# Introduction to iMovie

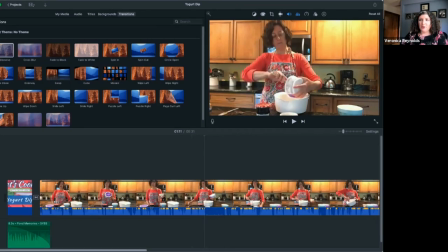2481s
So I don't set it super granularly for that, because everyone naturally has pauses in how they talk.
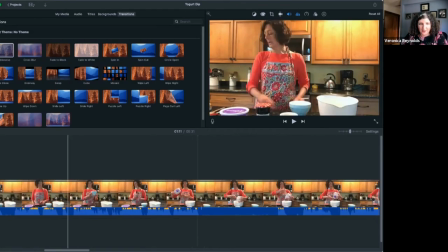2488s
So if you go like this, you're going to see lots of little pauses, but those are natural pauses. Then you might see a longer pause like this. So what Amy's doing here is she wanted to make sure that all of the Cool Whip or whip popping that she was using got in there.
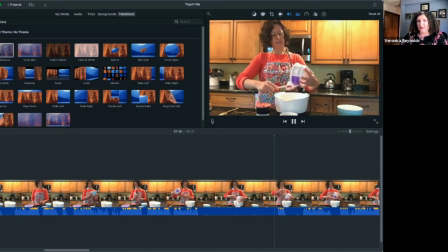2503s
There is a like short spike sound, but I would play that. It's just her banging against the bowl. So that's not even her talking. She doesn't start talking again.
This is a crowd pleaser, just about everybody.
So you have two choices here. You could add music back in and let it play so there's no dead sound. You could leave it as is and just say that's how it is.
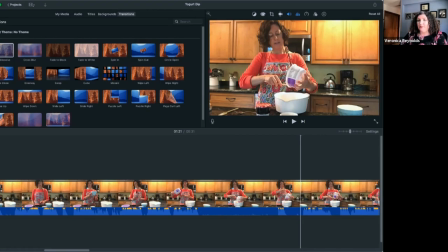2522s
You could clip it and make it go super fast or super slow like we saw before. But what I want to show you is just how to get rid of pauses. So I right click here at the end and I would split my clip.
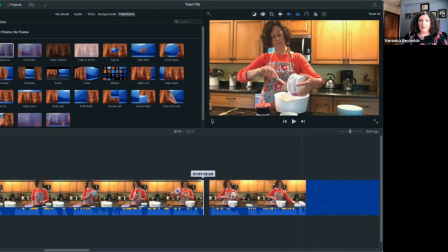2538s
And once it's split, I would get rid of that dead space. And now the thing to notice, though, once I've done that.
Well, this is a crowd pleaser.
That actually translated really nicely. You don't always get that lucky, but you see how the whipped cream kind of jumps, which can be a little bit jarring.
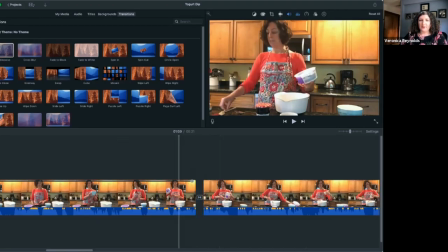2555s
That's where I might throw in another cross dissolve.
Let me get this. To the mixing bowl. This is a crowd pleaser, just about everybody likes.
It looks a little bit softer, more natural, and it means that Amy's like not like jumping around as I edit out those pauses.
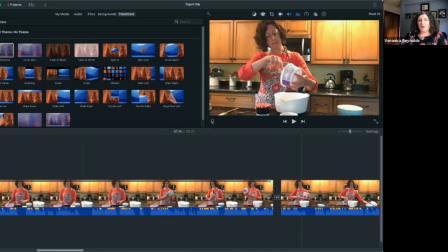2571s
I try and edit out anything that lasts for longer than 2 or 3 seconds because it comes very noticeable,
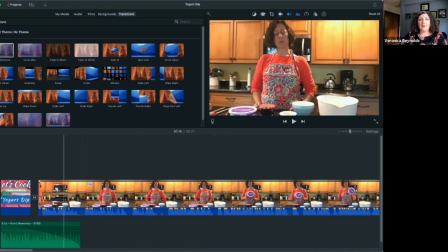2578s
especially if it's a tech issue or anything like that. One of the things I would do, for instance, in webinars that I'm uploading, to protect patron privacy, I edit out any questions that are asked out loud, especially at the end. Because even though they know it's being recorded, they may not realize that it's going to be in the public sphere.
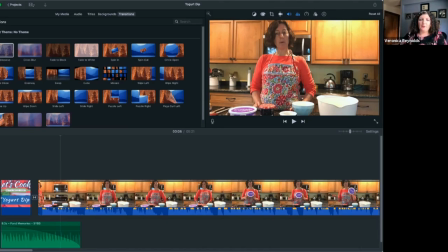2597s
So I edit out all those questions, and I can often find those by changing the waveforms. The reason I emphasize looking at the waveforms is this is already a 5-minute video, which doesn't sound very long. But if you're trying to live play it and find every single pause by listening to it,
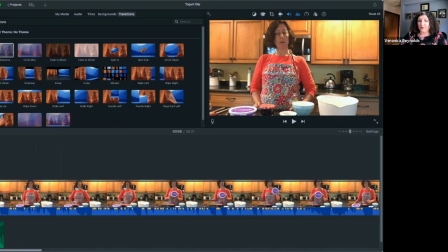2615s
that's going to take you way longer than 5 minutes, because you're going to pause every single time, stop, edit the clip, replay. So editing a 5-minute video becomes a way longer process. You may want to do that for things that need to be a super high quality for one reason or another.
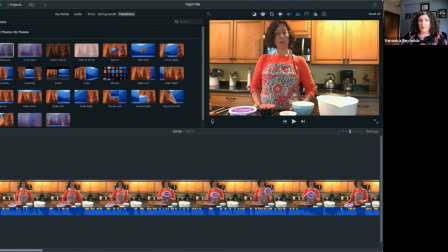2632s
But for most videos that you're going to put up where you want to put some work into it, but you don't, not necessarily trying to deliver an Oscar winning performance, you can skim those waveforms. For a 5-minute video, I probably will do it that way, where I listen to the whole thing and edit as I go along, because it doesn't increase my workload that much.
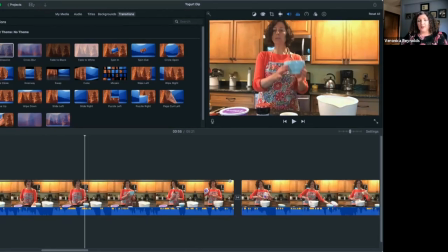2650s
But I'm frequently editing webinars, which are an hour and a half long. And I can usually tell really easy places to delete like whole minutes. So for instance, if you start your webinar and maybe like this webinar, Caroline and I were just talking for a while,
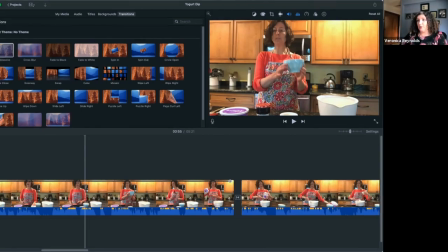2667s
I would skim over all of that and just go, you know, I knew that we started recording 15 minutes in, and I would skim it and cut. You can literally just do this too, over it, and you would find that moment when we went to like sharing the screen or something, or at Carolyn's introduction, that you would edit that.
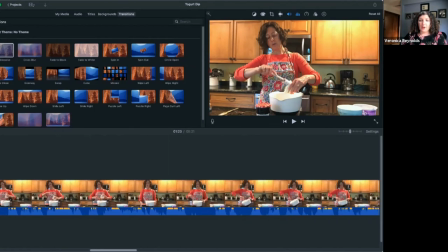2689s
So you'll see there are pauses, but a lot of them are natural. So I'm just skimming here to make sure there's no other large unnatural pauses that I want to get rid of. but this looks pretty clean. Oh, here we go. This is another one.
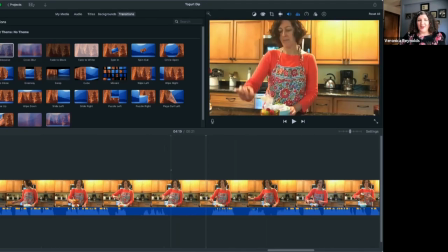2705s
Normally I would play this to make sure I'm not editing out anything important, but like I said, I've actually cheated and edited this movie beforehand, so I do know what it needs. And I'm going to go ahead here, split the clip again, just so you can see it, and move that down.
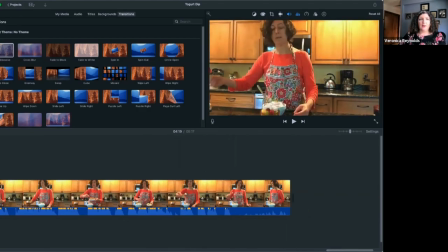2722s
I do the same thing at the end as I do in the beginning, which is I have an ending slide that I use for a lot of stuff.